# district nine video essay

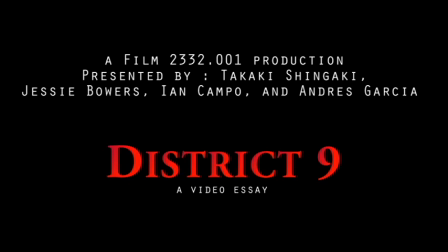0:01 As soon as the movie begins, the audience is made aware that Vicus acknowledges the camera following him.
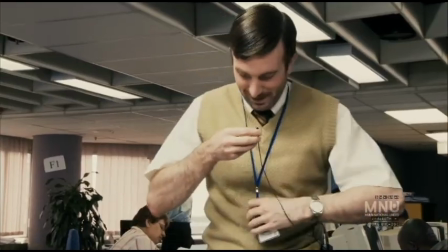0:07 This adds a sense of false realism that is commonly displayed through the use of mockumentary, against the fact that District 9 is overly fictitious.
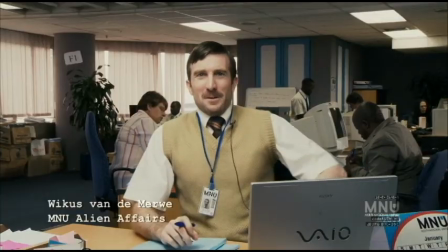0:15 Blomkamp's choice of the faux documentary style allows him to parallel the real-world scientific,
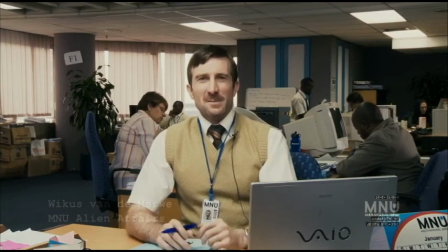0:20 racialist policies implemented by the South African government and the world he created in the film.
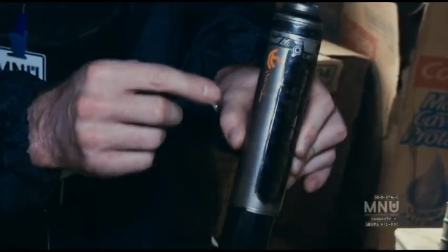0:27 Blomkamp's use of medium close-up shots paired with field lighting in this scene further exemplifies the mockumentary style,
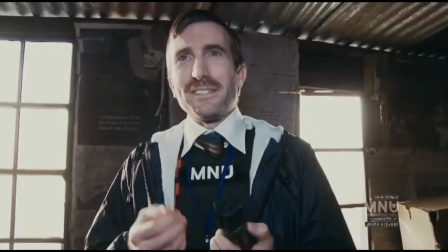0:34 through the fact that the prawn's dimly lit shack must be illuminated by the film crew's mobile lighting equipment.
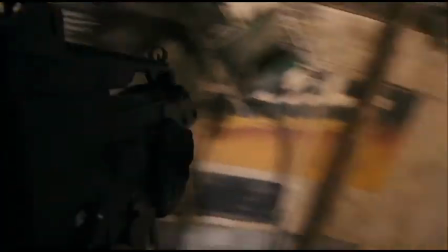0:44 The predominant use of shaky hand camera footage throughout the film is another method in which Blomkamp executes the mockumentary style.
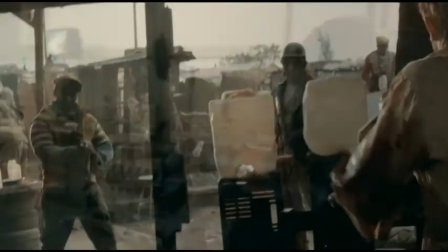0:53 Most, if not all, of the death/gory scenes seem to have a physical effect on the camera,
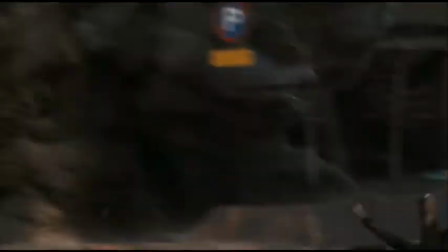0:59 whether it be blood splatter on the lens or an actual flinching motion.
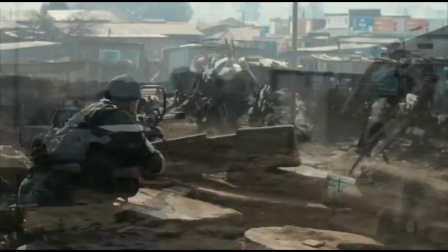1:02 These reactions serve to simulate what the camera would actually undergo if these events were happening in real time,
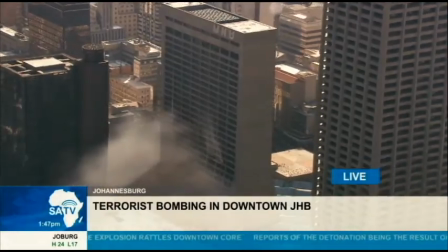1:09 essentially reinforcing the notion that the camera is physically present. Another technique used heavily throughout the movie is that of found footage.
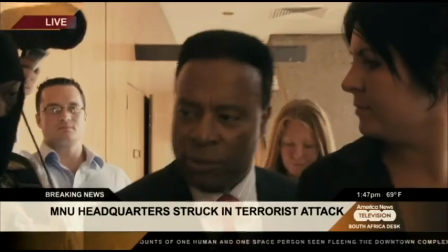1:18 Blomkamp utilizes interviews, security footage, news reports,
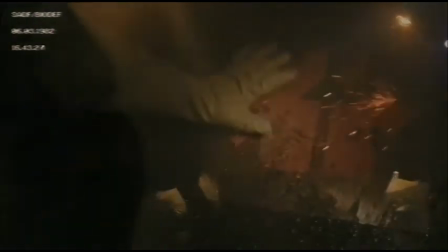1:22 and many other sources of third-party footage which have been deliberately riddled with timestamps, watermarks, and all sorts of intrusive identifiers.
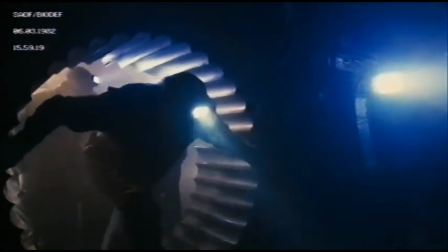1:29 This serves to establish an added effect of realism, which reiterates the sense of reality and perspective that the movie is stylistically dependent on.
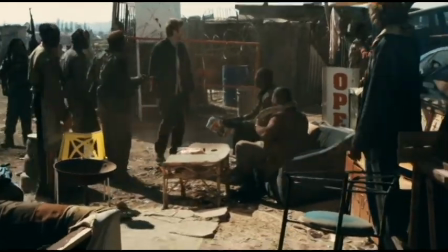1:38 The movie's parallel between aliens and immigrants is asserted through the human residents of District 9 being non-white Nigerian immigrants,
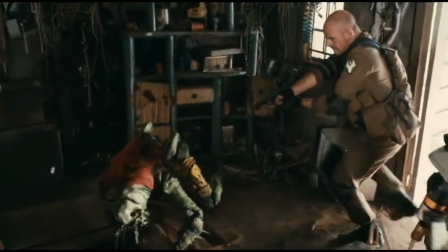1:46 which, in terms of the movie, could be standings for the prawns of District 9. During the apartheid period in South Africa,
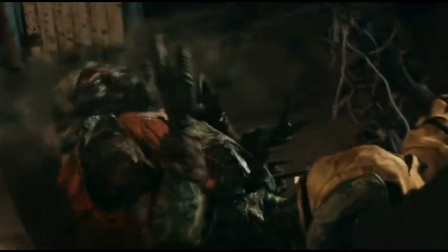1:53 non-European people were treated absolutely terribly and practically like animals, and Blomkamp mimicked many of these appalling acts using prawns instead of humans.
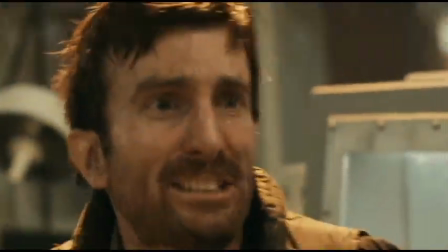2:02 These grotesque creatures, who are supposedly violent and dangerous to humans,
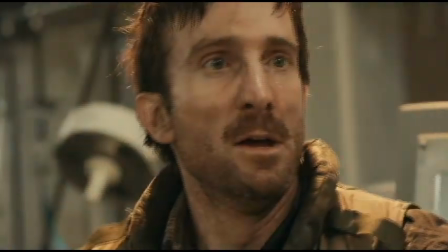2:07 become the victims of horrendous torture and mistreatment, and by the end of the movie, you feel bad for them and all that they have had to endure.
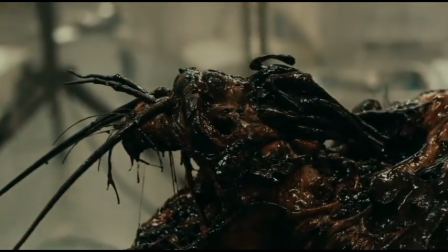2:15 Listen, I promise you, I didn't know they were doing this.
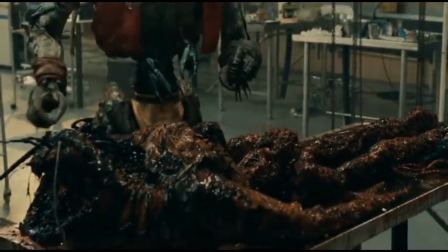2:19 Until they brought me here the other day. I swear to you, I did not know they were doing this to you guys, but Christopher, listen, look at me.
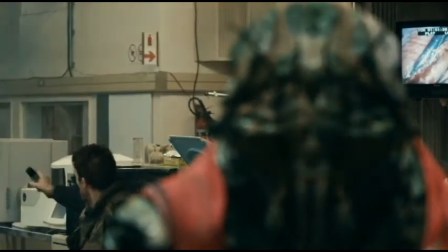2:27 Listen to me. We need to leave now, okay? The whole of him in you is gonna come down here and he's going to destroy us.
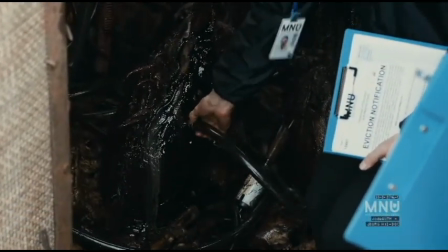2:35 Blomkamp uses the main character Vicus's transition from anti-prawn to full-blown prawn in order to highlight the fact that humans and prawns,
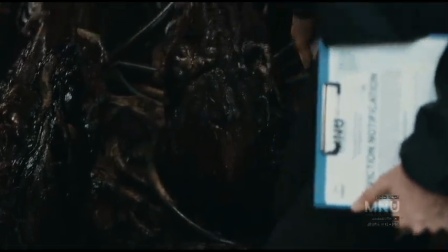2:43 or non-white South Africans, aren't as different as their outward appearance leads us to believe.
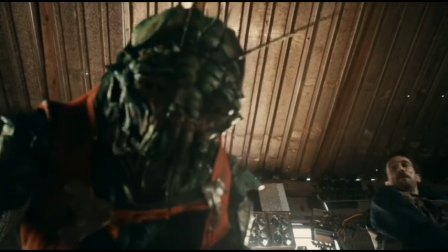2:49 In the beginning, Vicus was disgusted by the prawns and saw them as an inferior species,
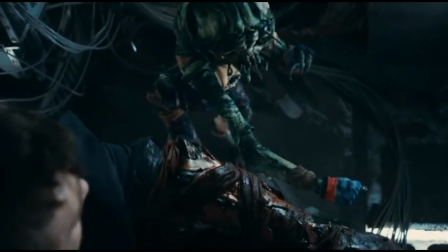2:54 but as his transformation continued, he began to see that prawns and humans have more in common with each other than he originally thought.
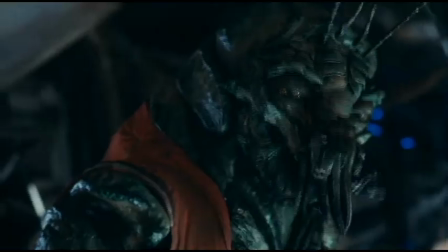3:01 These prawns can be scared, vulnerable, happy, and sad just like humans.
Tough one. We ain't gonna talk. Let's just fucking kill him.
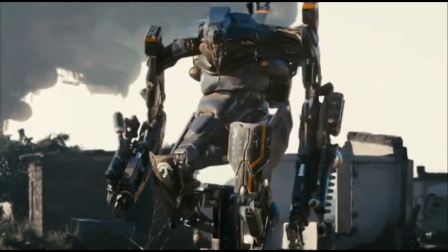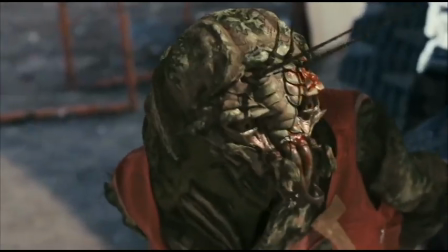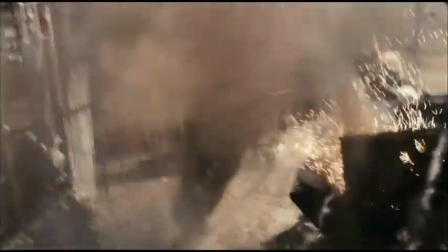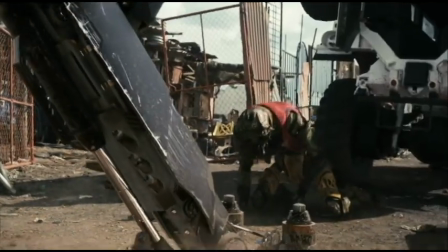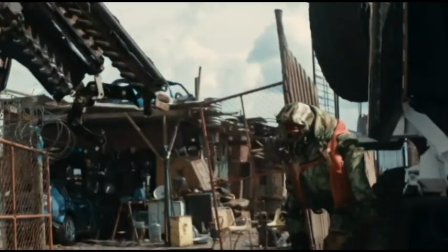3:34 Hey, come on, get up. I'm gonna get you out of here. I'm gonna get you to the truck. Let's not too fucking far.
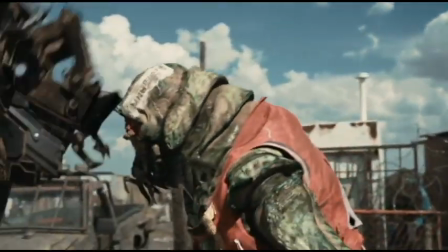3:41 Get up, man. I'm gonna get you there. I'm gonna get you to your boy.
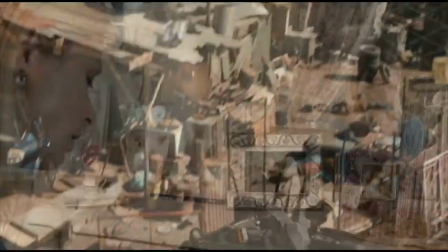3:45 All in all, District 9 is a wonderfully creative film that utilized the documentary style
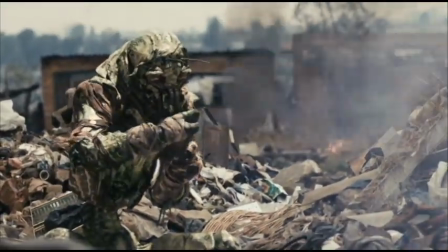3:50 to depict the fictional world in South Africa that was parallel to real-world South Africa during the apartheid.
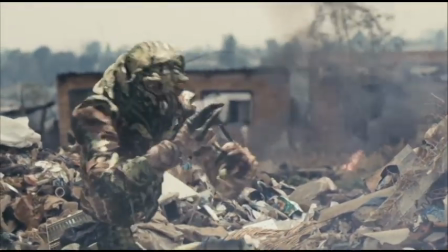3:56 The social issues that this film addresses are very real and give the viewers a lot to think on after watching it.
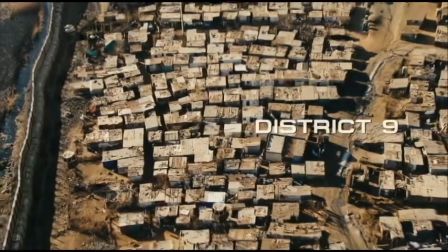4:02 We can only hope that the brilliance Blomkamp exhibits in District 9 will be used to make a sequel to this fantastic film.